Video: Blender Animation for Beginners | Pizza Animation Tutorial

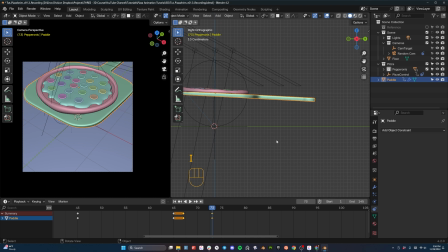Hit I. Okay, now let's see how this plays. So it picks it up. Let's make it a little slower. This is a heavier pizza. We can't have it just happen all at once. Slides in, picks up the pizza. And then with up, let's have it actually go down now. So rotate a little bit more, come down just a touch, and then we're gonna have him toss it in the air, okay?
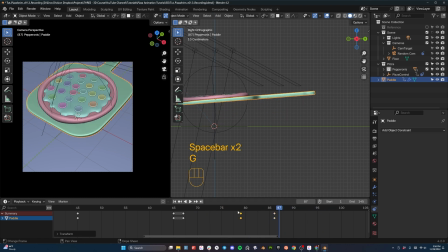So here we go, down. Oh, that was too fast. Let's actually move this forward, up, and then I tilt it down a little bit. Maybe just, I'm gonna go here and rotate it just a bit more with I. So there's just a little bit more rotation.
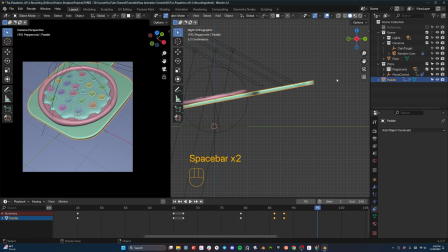And then right here, we're gonna start to flip it up. Okay, so I'm gonna zoom out. Let's move back a little bit, and we can adjust the timing here in just a second. The key thing is that we're getting the big moments. It's here, and then it's R like this,
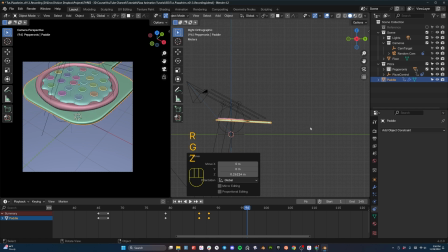and maybe not that high, and then G like this, I. So let's see how that looks. Down. Oh, not nearly high enough. Okay, down, and then we want it to be GZ.
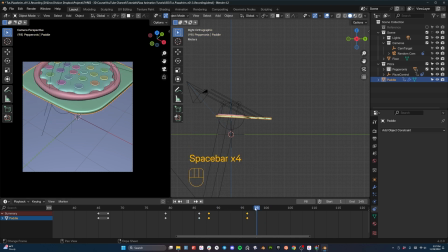I want it to be the kind of thing that looks like it could actually flip the pizza up, and then rotate it down and GZ. Okay, so I. Now here we go. So here's the motion. We're trying to get the motion of the paddle like it throws it up in the air. Okay, I'm going to move out of the camera view so I can kind of see.
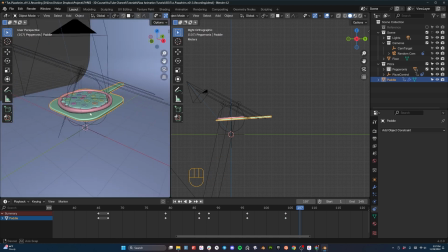Because our camera, we're going to have to animate the position of that empty here in just a second too.
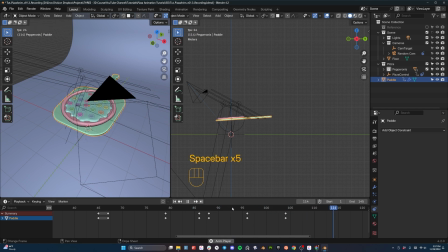So he tosses it up, and then boom, it's going to catch the pizza, and then here,
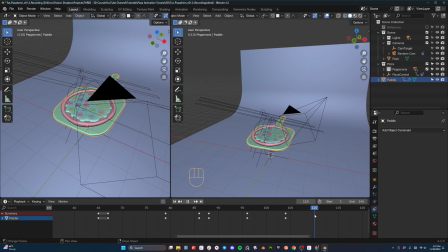let's have the, right after that happens, it's going to rotate along its y-axis.
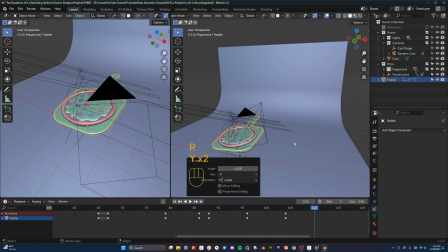So I'm going to hit R, Y, Y, and kind of rotate it this way and move it to the X just a little bit,
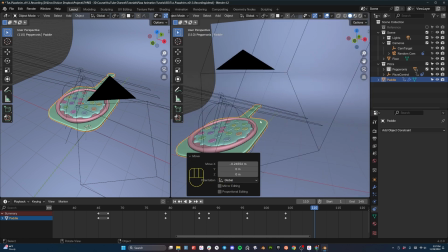like he's about ready to, just a little bit of anticipation before we move to its screen right,
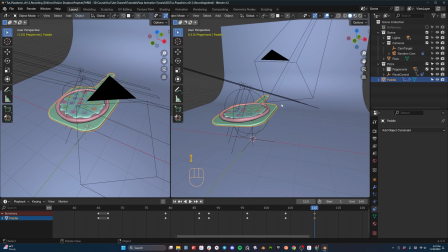its left. Hit I, so here's what happens. Down, he kind of moves out that way, and then this way, R, Y, Y. He's going to tilt it back kind of this way, hit I, up, move, and then G, Y, or X. And then we're going to move it out of camera frame.
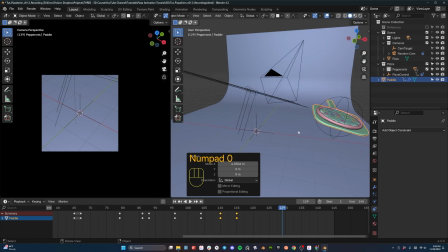So let's make sure it's all the way out of frame. Okay, perfect. I'm going to hit I on my keyboard, and now let's see how this whole thing looks.
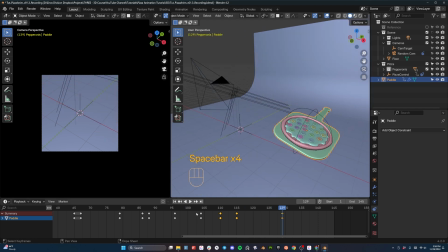Okay, moves, pulls it out. Now, let's fix our camera position real fast so that we can kind of get a feel for how this looks. In order to do that, I'm going to have to enable selection for my camera, and I'm going to select this empty.
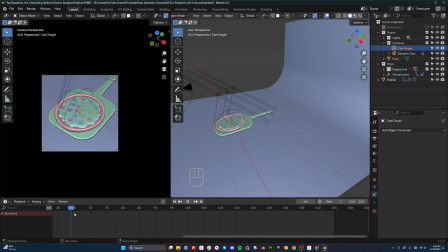And we're just going to animate this to kind of come up with the pizza. So when the pizza starts coming up, right about there, let's hit I on the keyboard. And then let's move up. There's the end of the movement. GZ to move it up and kind of be focused on the paddle. I'm going to hit I. And then it can just kind of stay there.
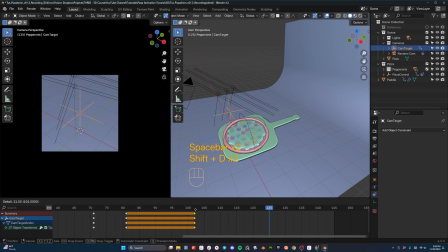And then we're going to duplicate this keyframe and slide it out until about here where it starts to leave. And then as it starts to leave, we want the camera to return to its original position so that we can be ready for the looping animation. Okay, so up, down, boom. There we go.
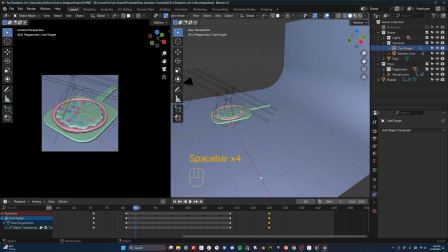Now let's smooth out this animation a little bit, because right now as I'm looking at it, it doesn't quite feel right. Now, getting the pizza to move is going to be a big part of that. Because see, this is really fast coming up, and I think I need to move my camera move out.
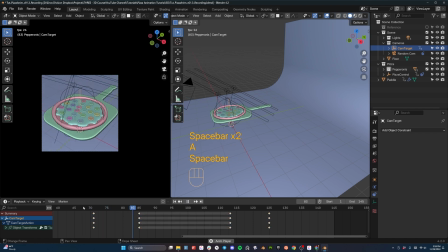I'll probably make this camera move just a little bit smoother here in a bit. But you can see the pizza comes up, and I think that second toss is almost unnecessary. Or maybe we could have the pizza tossed twice.
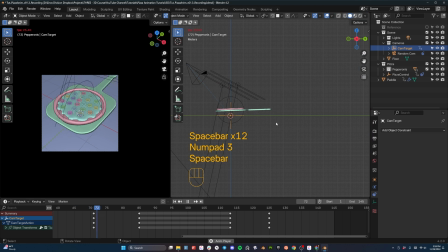In fact, let's do that because it looks like the pizza should come off the thing there and come off the thing there. So let's do a couple of double pizza tosses, shall we? So let's select our pizza controller.
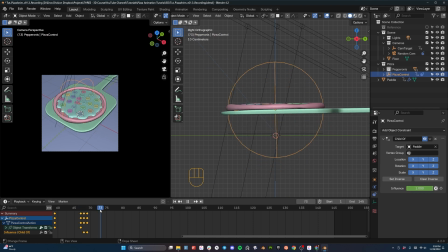Okay, now this is going to get fun because we've got to make this look good. So here we go. Up in the air, there's where the pizza should come off, and then it probably should land about here. Okay, so up, the thing stops. Let's hit I. Let's go up here.
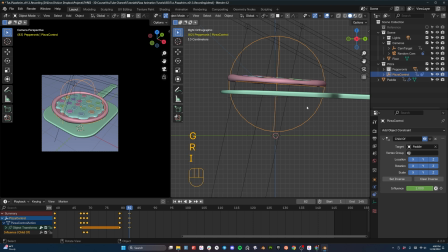GZ. Rotate it just a touch. I. Okay, so up, and then it comes off.